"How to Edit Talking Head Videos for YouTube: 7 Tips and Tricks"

What's going on, everyone? In this video, I'm gonna give you 7 tips and tricks on how you can edit your talking head videos for YouTube. So a ton of videos on YouTube are talking head videos. What's a talking head video?
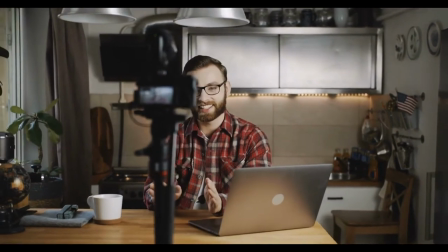0:19 It's just a video where it's just you and the camera, you're talking straight to the camera, nothing else, and that's most of the video itself. It's just, you just see a talking head. Kind of sounds self-explanatory, but hey, you know, sometimes people need an explanation. But anyways, when it comes to these videos, you need to really edit them in a way that's gonna keep your audience entertained for the whole duration of the video. For example, if you look back at some of my earlier videos, you'll see that a lot of the talking head ones that I did were probably a little too much talking head. You saw too much of me and it ended up getting a little boring because nobody just wants to stare at somebody's face for 10 plus minutes all the time just hearing them talk. There needs to be a little special breakup that happens in the video that keeps your audience entertained and engaged for your video. Now, how do you do this? Well, that's what I'm here for. I'm here to give you 7 tips and tricks on how you can edit your talking head videos for YouTube. These tips and tricks are gonna allow you to have a much more entertaining video in the end. And when you have a more entertaining video, your audience is gonna stick around for a longer time. And when you have them sticking around for a longer time, you're more than likely gonna start having more popular videos, more subscribers, more fan interaction, and yeah, that is what you want on YouTube. You want everything, you want all the popularity, so that's what these tips and tricks are gonna do for you. Now, the first tip I have for you is editing the audio waveforms. When you first start editing your video, edit the audio waveforms. Don't look at anything else in the video, look at just the audio waveforms. Now, why do you wanna edit your video like this at first? It's because it's gonna speed up your entire editing process. From personal experience, I know how easy it is to get caught up in all of the visuals and how your video actually looks. However, if you focus on just the audio at first, your process is gonna be a lot faster, trust me. You're gonna be able to cut out any awkward pauses, any mess ups that you have, trust me, you're gonna have a ton of them and that's okay. You're gonna be able to cut all that out pretty quickly if you're just editing the waveforms. Now, if we take a look at my computer, I can show you what some of these waveforms look like.
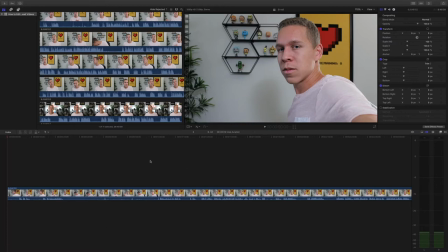2:26 Now, when you're looking at this timeline, I edit in Final Cut Pro, so that breaks up the visual, the actual picture, and the audio.
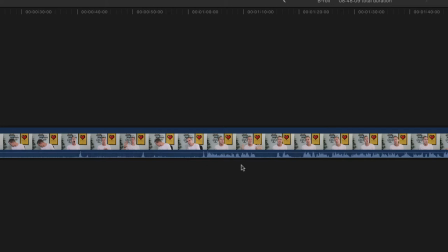2:34 It splits those into two. Now, my main focus on my first edit of the videos that I do is always on the waveforms.
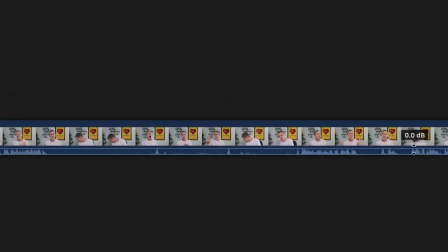2:41 So I look at the waveforms and I just cut out any long pauses that I know shouldn't be there in my video. Then I actually go through again and listen, and when I hear all of the mess ups that I have, I cut those out where appropriate.
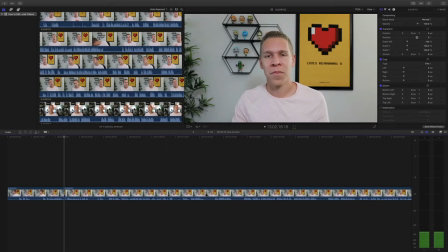2:53 Again, I don't focus on the visuals because the visuals is something that I like to focus on last. I believe once I get the audio correct throughout the entire video, then adding in all the visuals is gonna be much easier in the end. And I think it's a lot faster to just keep going through and go back, go through and go back,
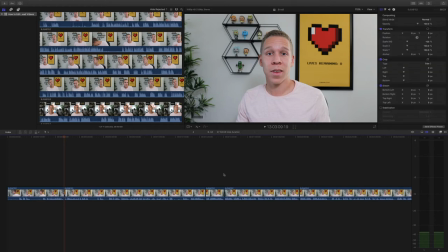3:11 go through and go back. Instead of actually trying to edit the audio and add in visuals all at the same time throughout the entire edit. When you're editing talking head videos, this is just something that I feel helps speed up the editing process, and it's gonna help you have videos that are much smoother from start to finish. Tip number 2 for editing your talking head videos is using B-roll. Now, what exactly is B-roll?
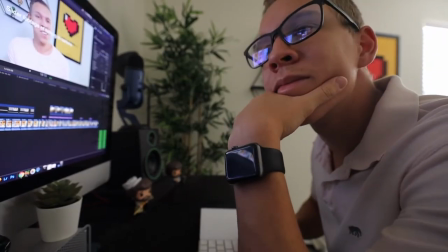3:32 Pay attention. In a talking head video, B-roll is gonna be a cutaway to something else so that it kind of breaks up the video.
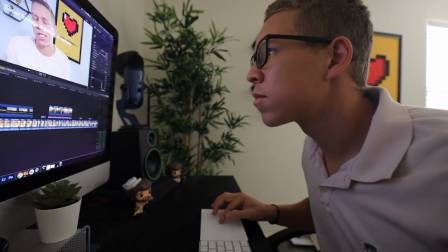3:39 Like I said earlier, just staring at somebody talk for 10 minutes is gonna get boring at some point.
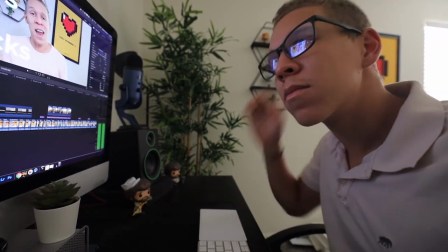3:44 So you need to do something to actually break up the footage. And one way to do this is to add in other types of visuals like B-roll.
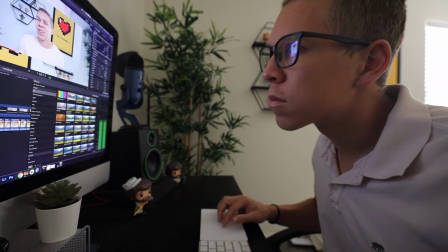3:51 B-roll is gonna be something that really relates to what you're actually talking about. So right now you're looking at B-roll of me actually editing the video.
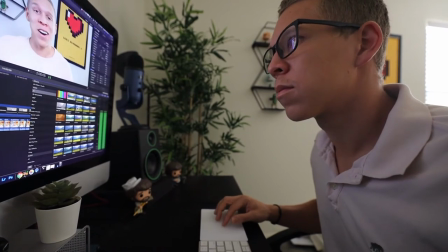3:58 Yes, it's of me actually editing this video right here, and this is what the B-roll is gonna be.
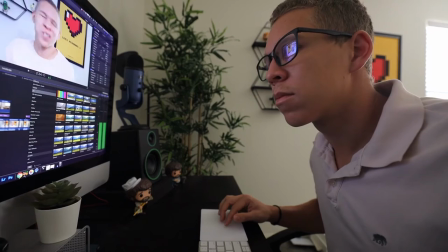4:04 At least for this part of the video anyway.